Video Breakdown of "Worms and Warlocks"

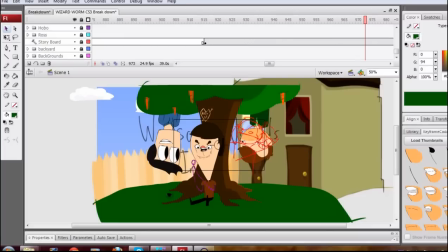(16:28)
Smith's face in Ice Cream Lady's Voice and Grand Grope. It was like so weird and oblong. I don't know what I was doing back there, but I guess practice makes perfect.
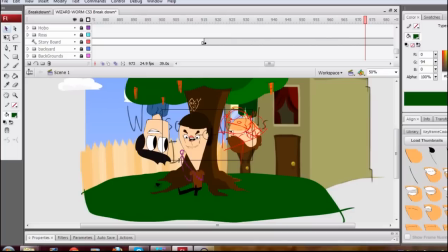(16:42)
The fence and the house, they're both movie clips that I've sort of blurred
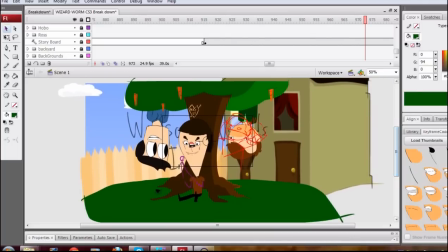(16:46)
a little bit to make look a bit nicer, and the clouds just go on a very slow tween in the background. Every time you see a character move, most of the time, it's me doing a tween,
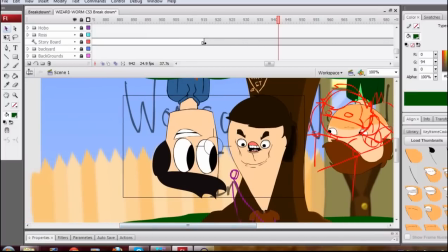(16:57)
and something important with the tweens is that you want to make sure that for every action there is a almost equal reaction. So let me get to a good example of this. Trot actually has a good one.
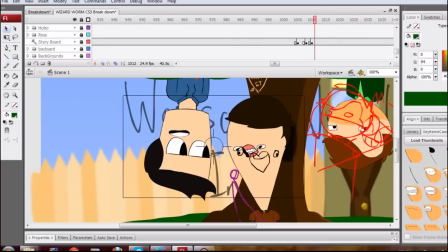(17:11)
There we go.
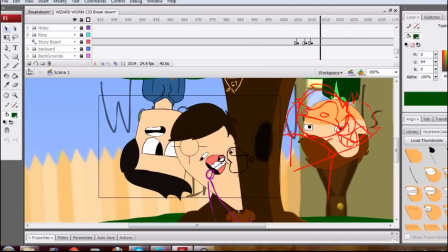(17:12)
You can kind of see as his face is swooping down, that's like his farthest point is here, but if you go a frame back, it kind of pops up like that. Zoom in, like this. If I just had it so it would stop here, it would look really alien and almost like mechanical,
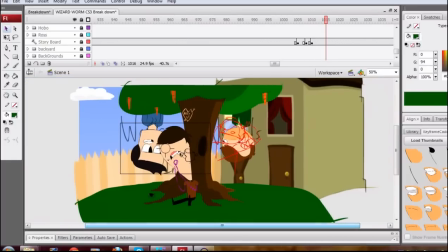(17:28)
and you want to sort of simulate that these are actual living sort of characters.
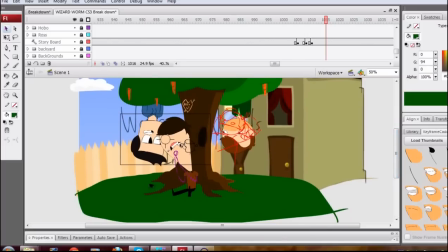(17:33)
And I'm sorry if I'm breaking the illusion for anyone. Yeah, originally I had Ross and Smith on the same side of the tree, and Ross was going to come out of Smith. Gross, but that got scrapped because I didn't have enough room. Let's see, I've got anything else.
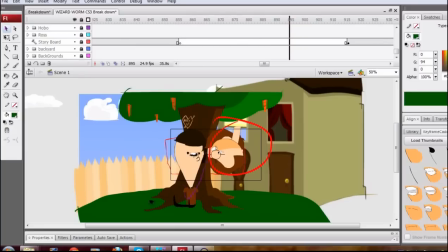(17:50)
Also, if there's anything you want to ask me, go on my Tumblr. I've got an ask, and you can just like ask me whatever you want, and I promise I'll answer.
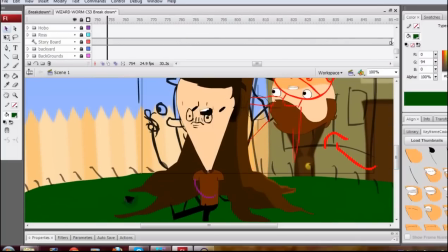(18:00)
Also, yeah, for pretty much every face that Trot makes, I have a guide layer underneath it, and most of them are usually pretty terrible and unfunny.
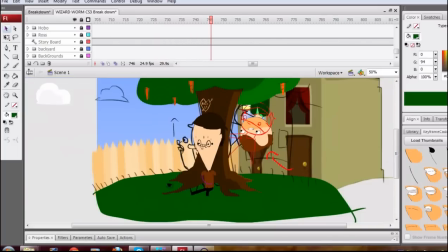(18:09)
But you know, I refine it, and it gets a lot better.
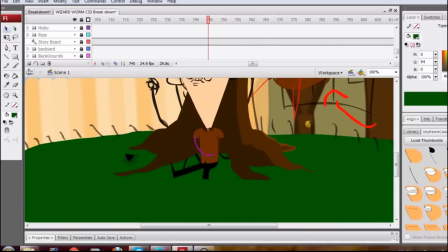(18:14)
Actually, a good example of the bounce effect that I use can be found in Trot's legs, which are just sort of black.
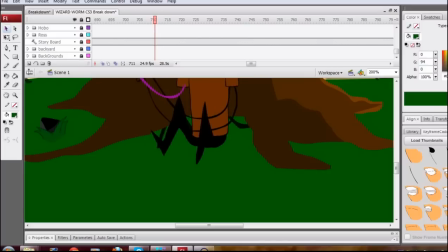(18:24)
You can kind of see how, if I zoom in really close here, the legs sort of fold out and then bounce a little bit, like that. That's me. I draw the legs like that, and then I stretch them out for just that frame, so it kind of looks like, you know, he's put them down really fast.
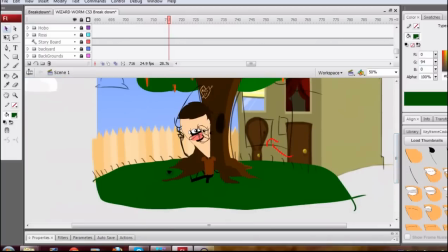(18:43)
Very subtle, but it looks nice, and that's kind of the whole point.
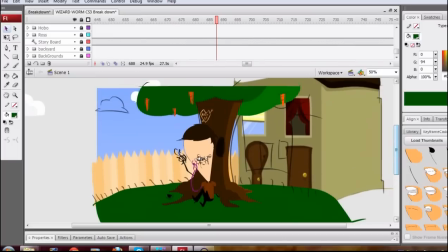(18:49)
I think that's pretty much it. Let me just run through really quick to make sure my highlighting hasn't gone amiss. It's quite difficult with the VCam to get anything consistent because it's quite jittery, and I haven't found a really good VCam code.
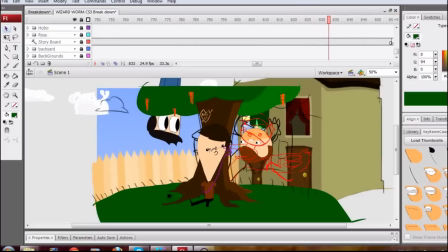(19:07)
So if anyone knows anything to help me get better at this, that'd be very much appreciated.
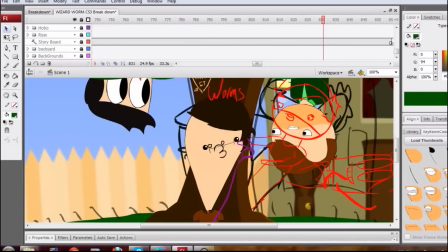(19:12)
Something to note also is that every single mouth shape that you'll see, or every time someone says something, that's a
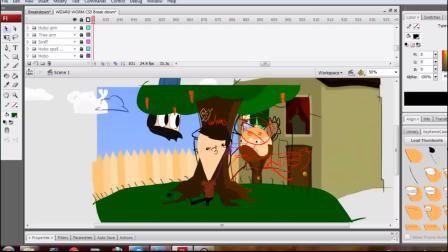(19:21)
symbol that I've drawn about 80 times over. That's Trot's head. Which is, you know, it just, you know, consistency.
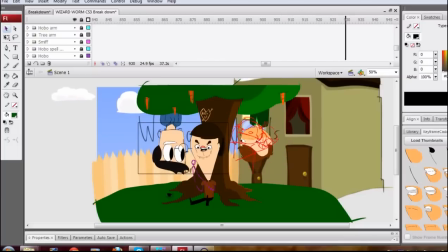(19:30)
That's what it's all about for me. It may not be the case for you, but I always like an animation to be consistent, even though I'm a big fan of non-linear sort of humor.
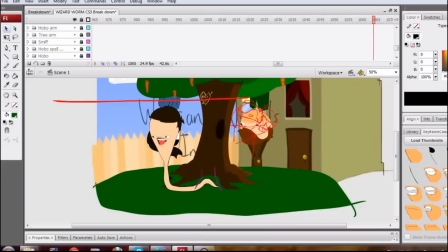(19:42)
Right, the worm that I did, that was kind of a last-minute decision. I originally had Trot sort of turning into a balloon because of his sort of balloon-shaped head and floating away,
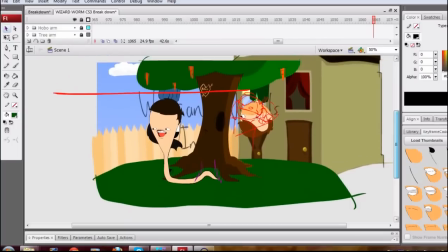(19:51)
but that sort of lacked the punch that I thought the worm would have. and it was a lot of effort to
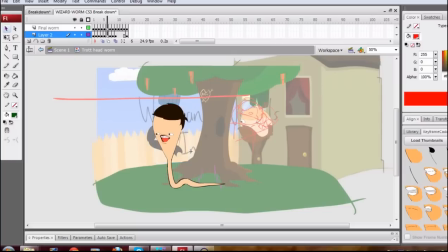(19:56)
do, but I really like the way it came out. It's also a nested sort of symbol, and it moves on its own, which means I don't really have to tween it.
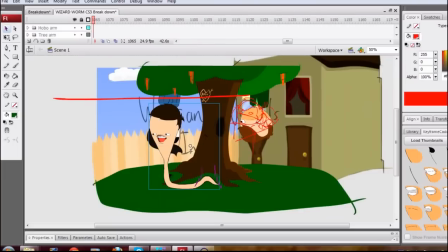(20:02)
I just have to place it. Yeah, and that's just the trot face that I like to use, and people think it's funny, so I use it. And then it's over. And, you know, standard gas lamp funworks music.
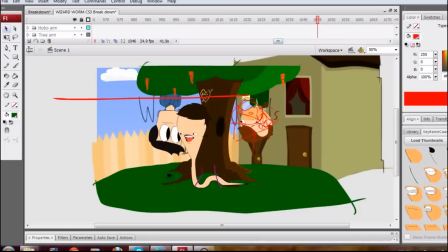(20:17)
And I'm quite proud of myself. I thought this was going for like an hour, but I've managed to keep it to around 20 minutes.
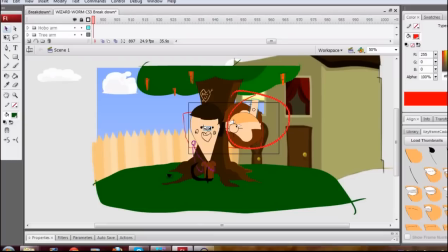(20:25)
Of course, if there's anything you want to ask me, leave me a comment. Also, thanks for subscribing. It's amazing the reaction I've gotten to this, and I'm so grateful for everything.